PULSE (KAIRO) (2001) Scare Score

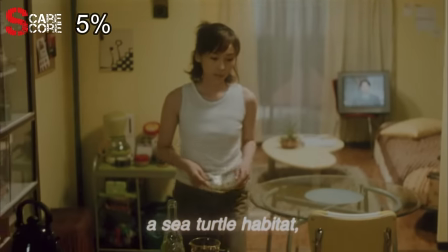[4:04]
Michi watches a news report about a message in a bottle that was discovered 10 years after it was sent by a man named Hikono Koichi.
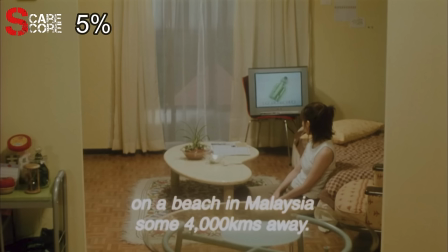[4:12]
We don't see the message he wrote and I'm not sure if it has anything to do with the overall plot. Though it did get me thinking about how time flies and what I would say to myself 10 years from now.
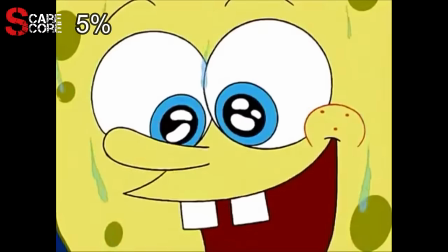[4:22] Has dad come back yet?
The TV starts to malfunction and the news reporter's face becomes distorted.
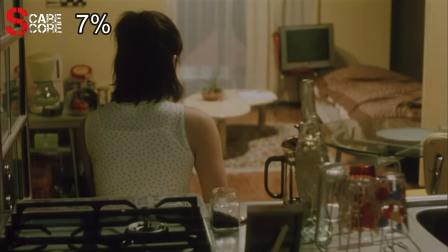[4:35]
She quickly turns off the TV because she agrees that that was some creepy shit. A glass bottle falls on its own behind her and she realizes that something is terribly wrong.
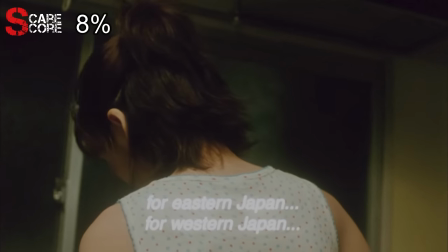[4:44]
I like that the film is slowly showing us that something weird is happening, but never really elaborates on what it is exactly.
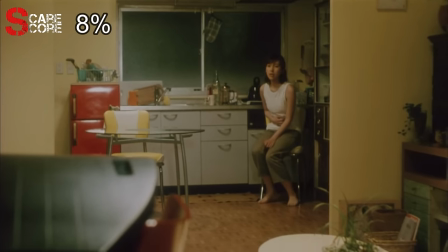[4:51]
There is a dreadful feeling that is felt throughout the entire film that gradually gets worse. It's never fully explained and that's probably one of the scariest things about it.
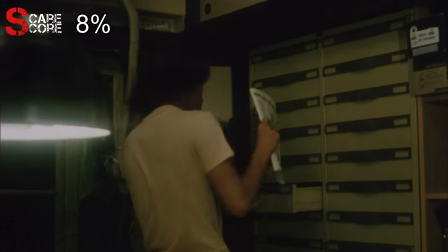[4:59]
We meet our next character, a college student named Kawashima.
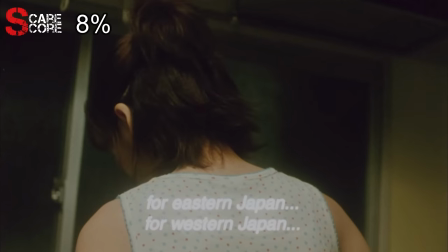[5:03]
The film switches back and forth from his and Michi's perspectives while both try to figure out the strange events unfolding.
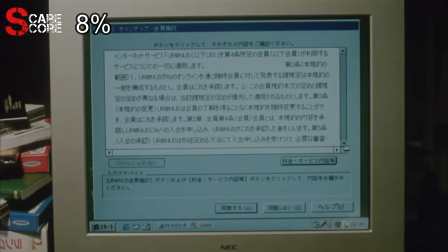[5:09]
Kawashima accesses the internet for the first time and clicks agree on a user agreement without actually reading it.
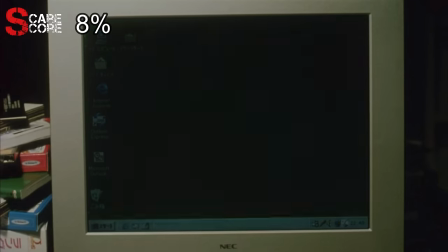[5:16]
He gets an error message on screen and gets taken to a mysterious website. We see the grainy video of a man standing alone in a room.
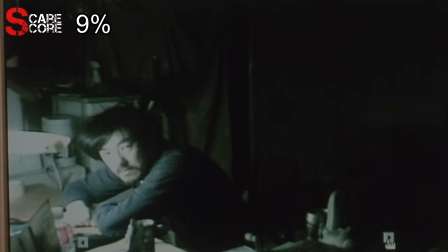[5:23]
He goes through numerous videos of people alone in their rooms acting strange. The website then eerily asks, would you like to meet a ghost?
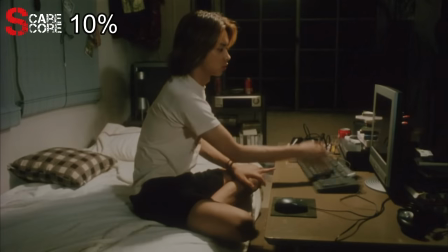[5:31]
He wises up and quickly turns off the computer, tossing his mouse and keyboard in the process.
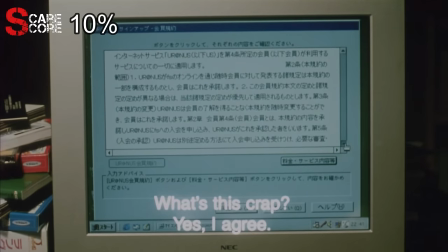[5:36]
Kawashima's first time on the internet was disappointing for him, but gives us our first actual look into how this curse works.
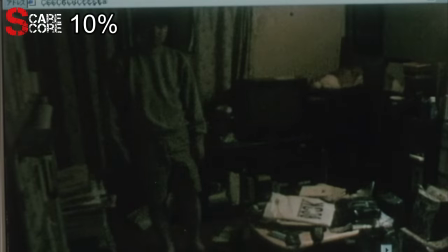[5:43]
This mysterious curse somehow deletes people who access the internet and stumble upon the deadly website.
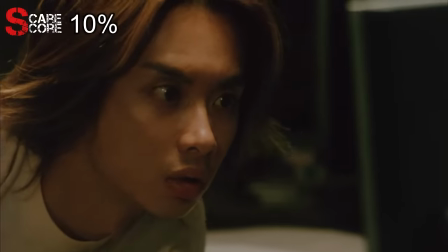[5:48]
The computer turns on on its own and goes back to the website. We see the disturbing image of a man sitting in a strange room with a plastic bag over his head.
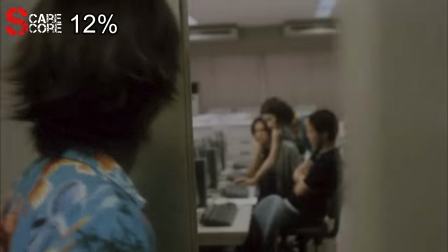[5:57]
The words help me are written all over the wall behind him. He goes to a computer lab and seeks help from a woman named Harue.
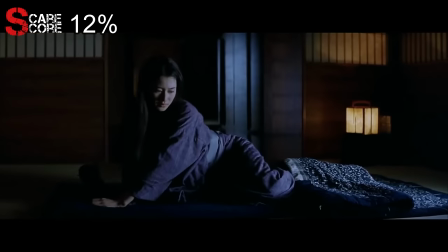[6:04]
I instantly recognize actress Koyuki from her role in The Last Samurai where she wouldn't stop giving Tom Cruise some sake.
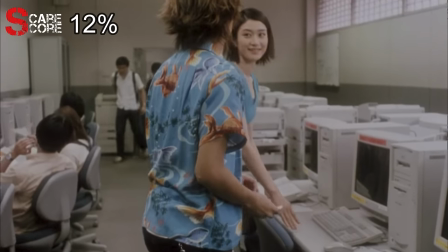[6:11]
She writes down some instructions for him and it's obvious that they've taken a liking to one another. I kind of wish that was me.
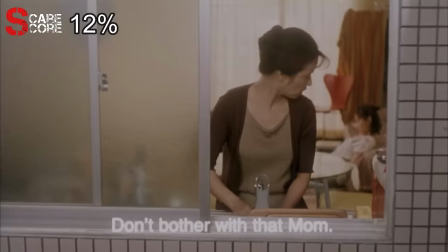[6:17]
So does this guy. Michi's mom comes over and asks if she's been in contact with her dad.
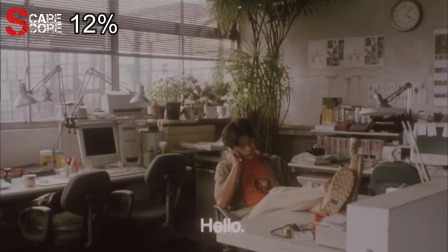[6:23]
These videos are getting harder and harder for me to make. Yabe gets a call on his cell phone where a strange voice has helped me over and over again.
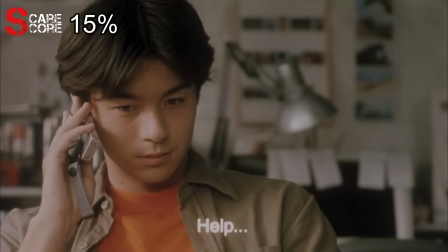[6:31]
He then looks at his cell phone and sees the picture of Taguchi. The voice is super creepy and hearing it say help me kind of got under my skin.
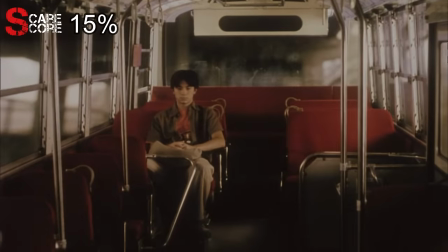[6:38]
He takes the bus to Taguchi's apartment and just like Michi earlier, is the only one on it.
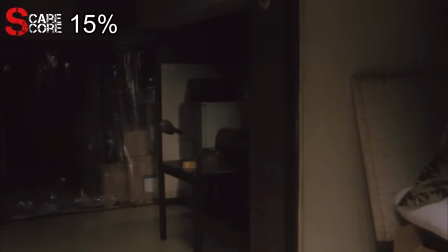[6:43]
While he looks through the apartment, a woman is singing this very creepy song that creates a strange, otherworldly atmosphere.
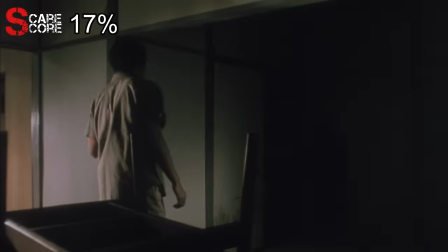[6:49]
He finds a strange piece of paper that just says, The Forbidden Room. He turns on the light and sees a black stain on the wall where Taguchi's body used to be.
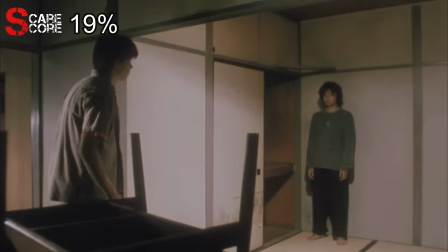[6:58]
He turns the lights back on and Taguchi suddenly appears as the woman singing gets louder.
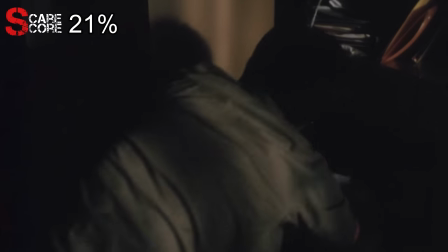[7:07]
I really liked this scare scene and found it to be super unnerving, mostly because of the woman singing, which gave me chills.
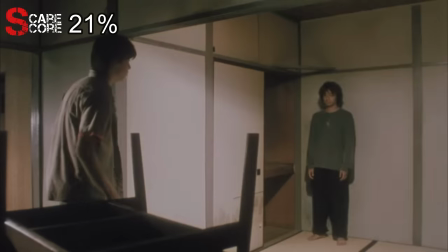[7:13]
However, this scare scene pales in comparison to the one that immediately follows.
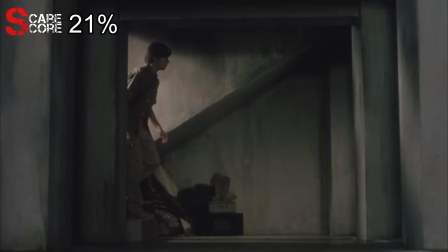[7:18]
Yabe finds the red door from earlier and thinks it's a good idea to go inside. He finds a strange basement with a single couch and a wall covered by red tape.
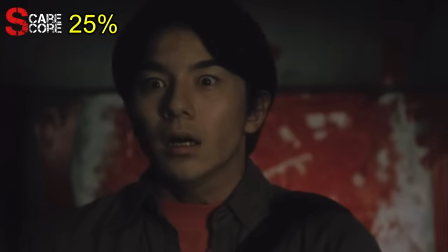[7:27]
He turns around and sees a ghostly woman eerily standing behind him. She moves her arms in a weirdly robotic way and starts walking towards him.
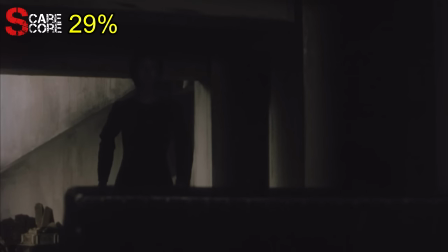[7:40]
He looks absolutely terrified as the woman continues to weirdly approach him. He falls back behind the couch and doesn't see the woman's feet underneath.
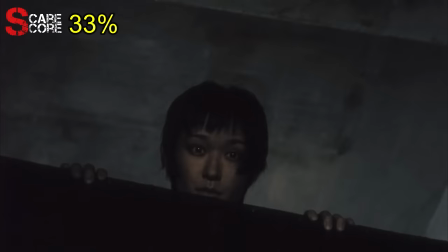[7:48]
Well, that's because she's already on the couch, ready to scare the absolute crap out of him and me.
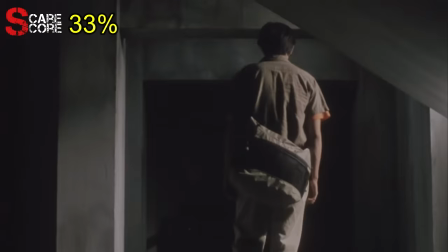[7:53]
This is the scene that had most people who've seen this movie talking, and for good reason.
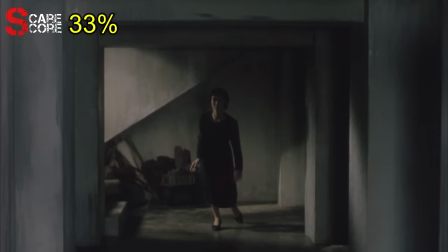[7:58]
It's a different kind of scary that's a little hard to put into words. Everything about this scene was so odd and unnerving.
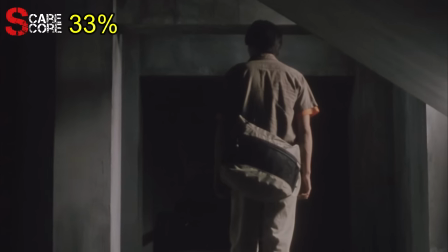[8:04]
From the moment Yabe discovered the strange room and the music started blaring, I knew this was going to be a terrifying scene.